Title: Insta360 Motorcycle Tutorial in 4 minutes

Today I'm going to share with you some of my favorite ways to mount and film with the new Insta360 X3 to help you capture your next epic motorcycle ride.
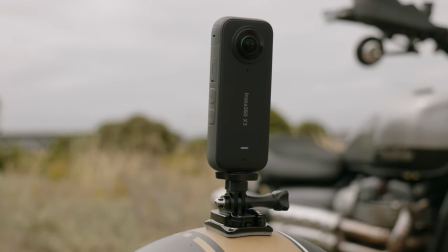0:17 This is the Insta360 X3. It's extremely versatile, nice and compact, with a battery life of up to 80 minutes, which is more than enough for a single ride.
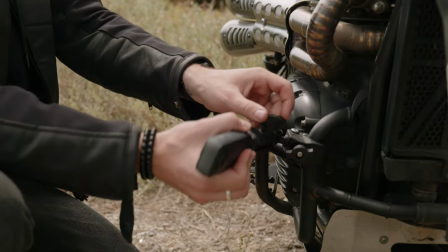0:25 And since September last year, it has been my main camera for capturing motorcycle content.
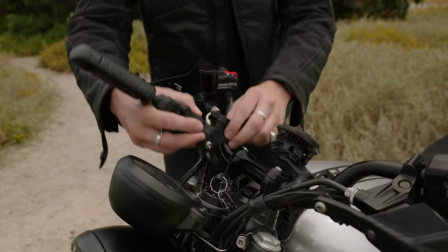0:30 When mounting the X3 up to your handlebars, you want to make sure that you have a nice flat spot on your bars with no bends and make sure that the clamp is done up as tight as possible.
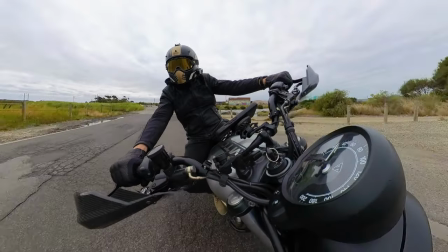0:39 This is a great position for sports bike riders. It captures the intensity of the helmet while you're ripping through some bends.
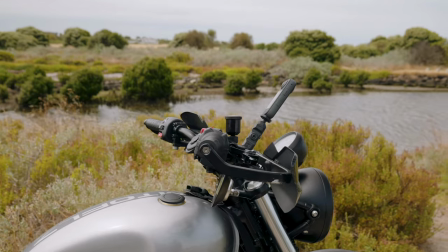0:45 It's also a great safe position if you don't carry too much gear but you want to capture your ride. Now the motorcycle accessory bundle kit comes with the 70 centimeter selfie stick. This is lighter and shorter and it minimizes wobble.
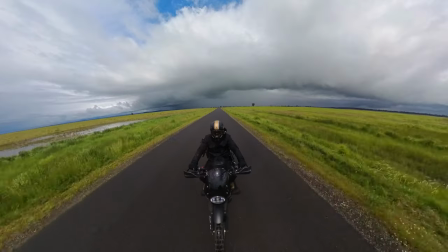0:59 I found for best results just lower the last extension. This angle is a great way to capture the world behind you.
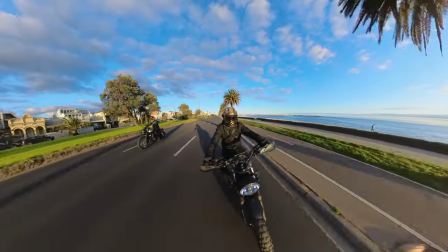1:05 Capture drone-like footage with Insta360's super smooth flow state stability.
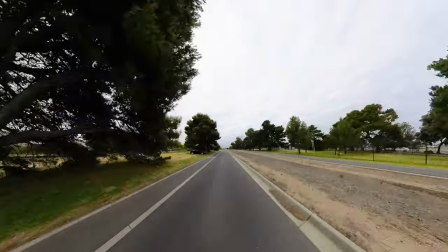1:10 It's also a great way to reveal the terrain that you're riding in. Start off with the front cam, then whip it to the rear to reveal your location.
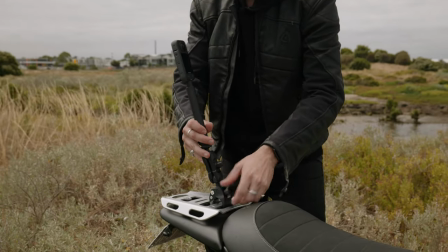1:19 So find yourself a nice mounting position. Depending on which bike you have, you might have some bars at the rear that you can clamp on to which will work perfectly. If you have any pillion bars that you can mount on, use those. Sports bike riders, you might want to use the adhesive mount that's included in the Moto Bundle kit.
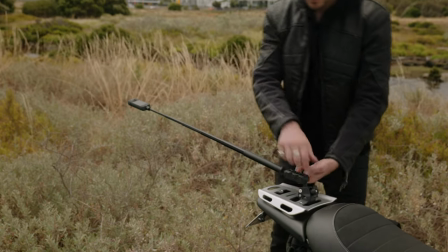1:34 Use my affiliate link in the description below to purchase your X3, and you'll receive the Moto Bundle kit for free.
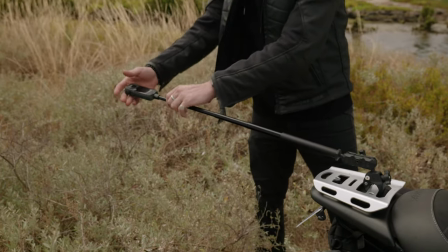1:38 For best results using the 70 centimeter selfie stick, just retract the last extension. Just take note that you won't be able to see your camera, so make sure you do it up nice and tight and make sure it's secure.
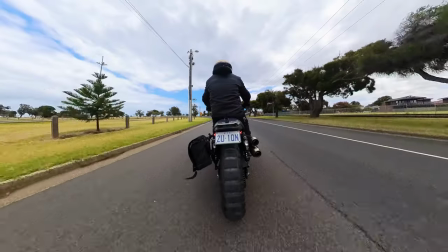1:49 This angle is particularly popular with sports bike riders, capturing the lean angle while ripping around some corners.
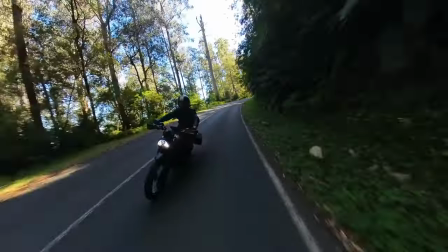1:55 You can spin to the rear view, show who's behind you like you're watching the MotoGP.
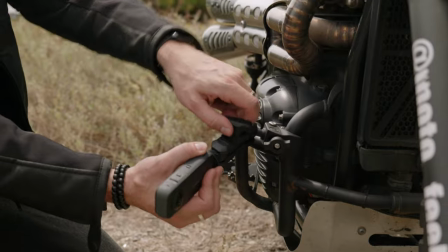2:01 Mount the camera as low as you can, making sure that the camera won't scrape on the road while you're leaning around corners.
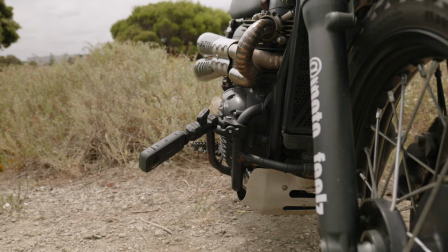2:07 Face one lens directly at the wheel to avoid the stitch line but not too close that it warps the footage.
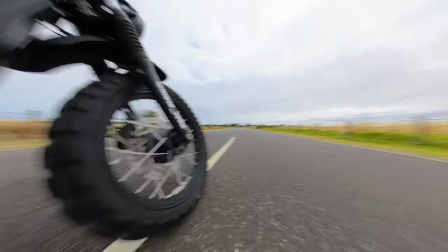2:12 With the camera mounted down nice and low this conveys speed.
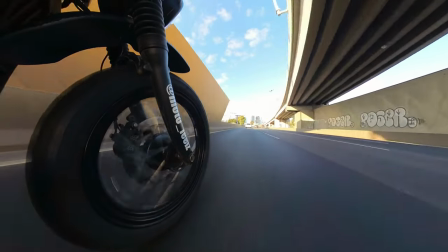2:16 This angle also shows the road conditions and it shows the suspension working and also gives you a great sense of lean angle.
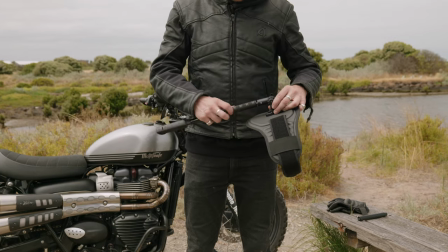2:25 For this shot you will need the Insta360 back bar. Strap it up all nice and securely and And for this you'll need the 120cm selfie stick so that you can extend it all the way up.
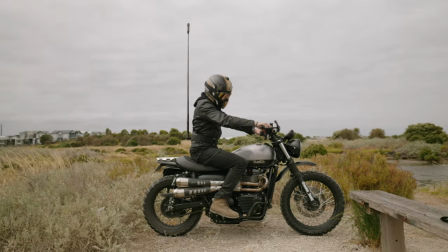2:34 Just be mindful of low hanging branches or power lines or any obstacles that you might hit. This gives you an awesome old school GTA top down view where you can lean the selfie stick back to give yourself an awesome third person view like new school GTA 5.
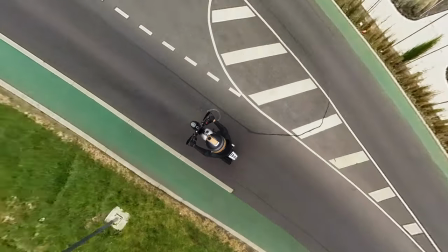2:47 It's a great way to show your surroundings and you have multiple angles to work with.
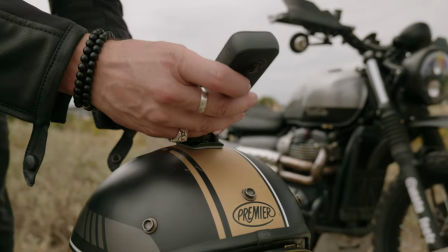2:53 Use the mounts provided in the Insta360 motorcycle accessory bundle kit and lock it into place.
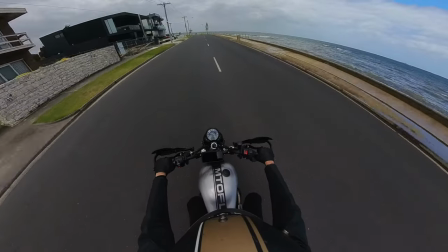2:58 This position is great to use as a 360-degree dash cam. Then pair this with loop recording to save SD card space.
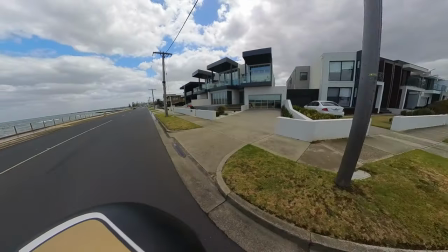3:04 It's also a great central point of view, capturing all the action in a central position. For this angle, I use Insta360's chin mount and I mount the X3 upside down. Set it to single lens mode, FOV+, and it gives you a field of view of more than 170 degrees.
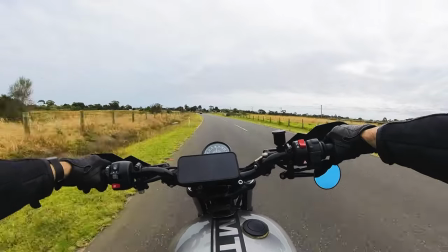3:21 This is a great riding point of view, as it gives the viewer the feeling that they're the ones actually riding.
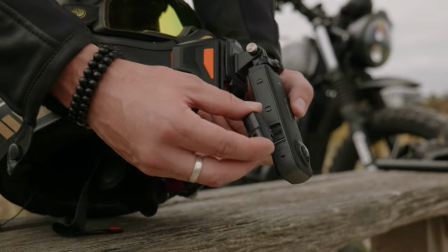3:26 If you like to motor vlog, you can use Insta360's mic adapter, plug in your external microphone and have a chat. The best part about capturing all that 360 degree footage is that you can go into the mobile phone app or your studio desktop app and reframe everything that you just captured.
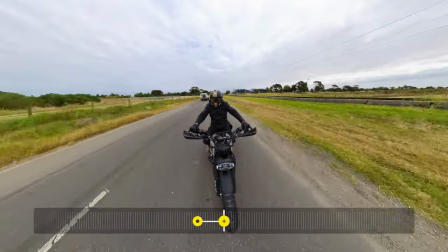3:42 Some edits can make your video give the effect of switching between first person and third person perspectives.
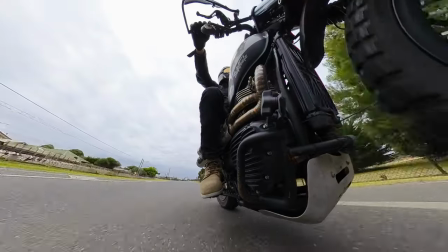3:47 So from each of those angles I just showed you, you can reframe multiple times so you won't be short of interesting content.
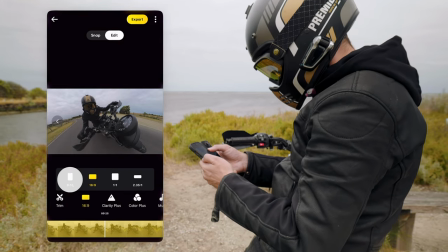3:52 Depending on which platform you'd like to post, you can change the aspect ratio to suit. For example, I like to use 16x9 for YouTube.
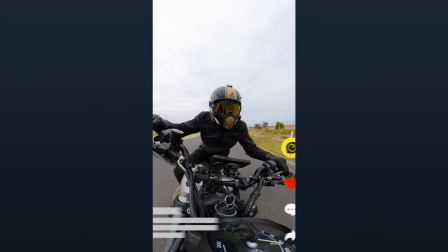3:59 Then using the same footage, I can create short vertical videos in 9x16 for TikTok or InstaReels.
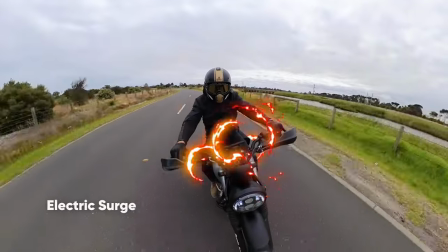4:05 There are lots of AI editing tools on the Insta360 app. ShotLab allows you to add insane edits to your videos, such as using SkySwap to swap out the sky.
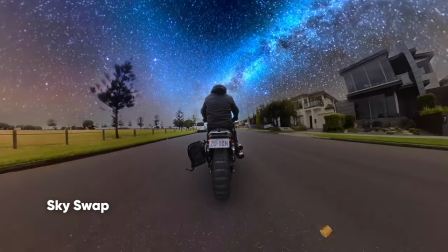4:13 Give it a try. Thanks so much for joining today.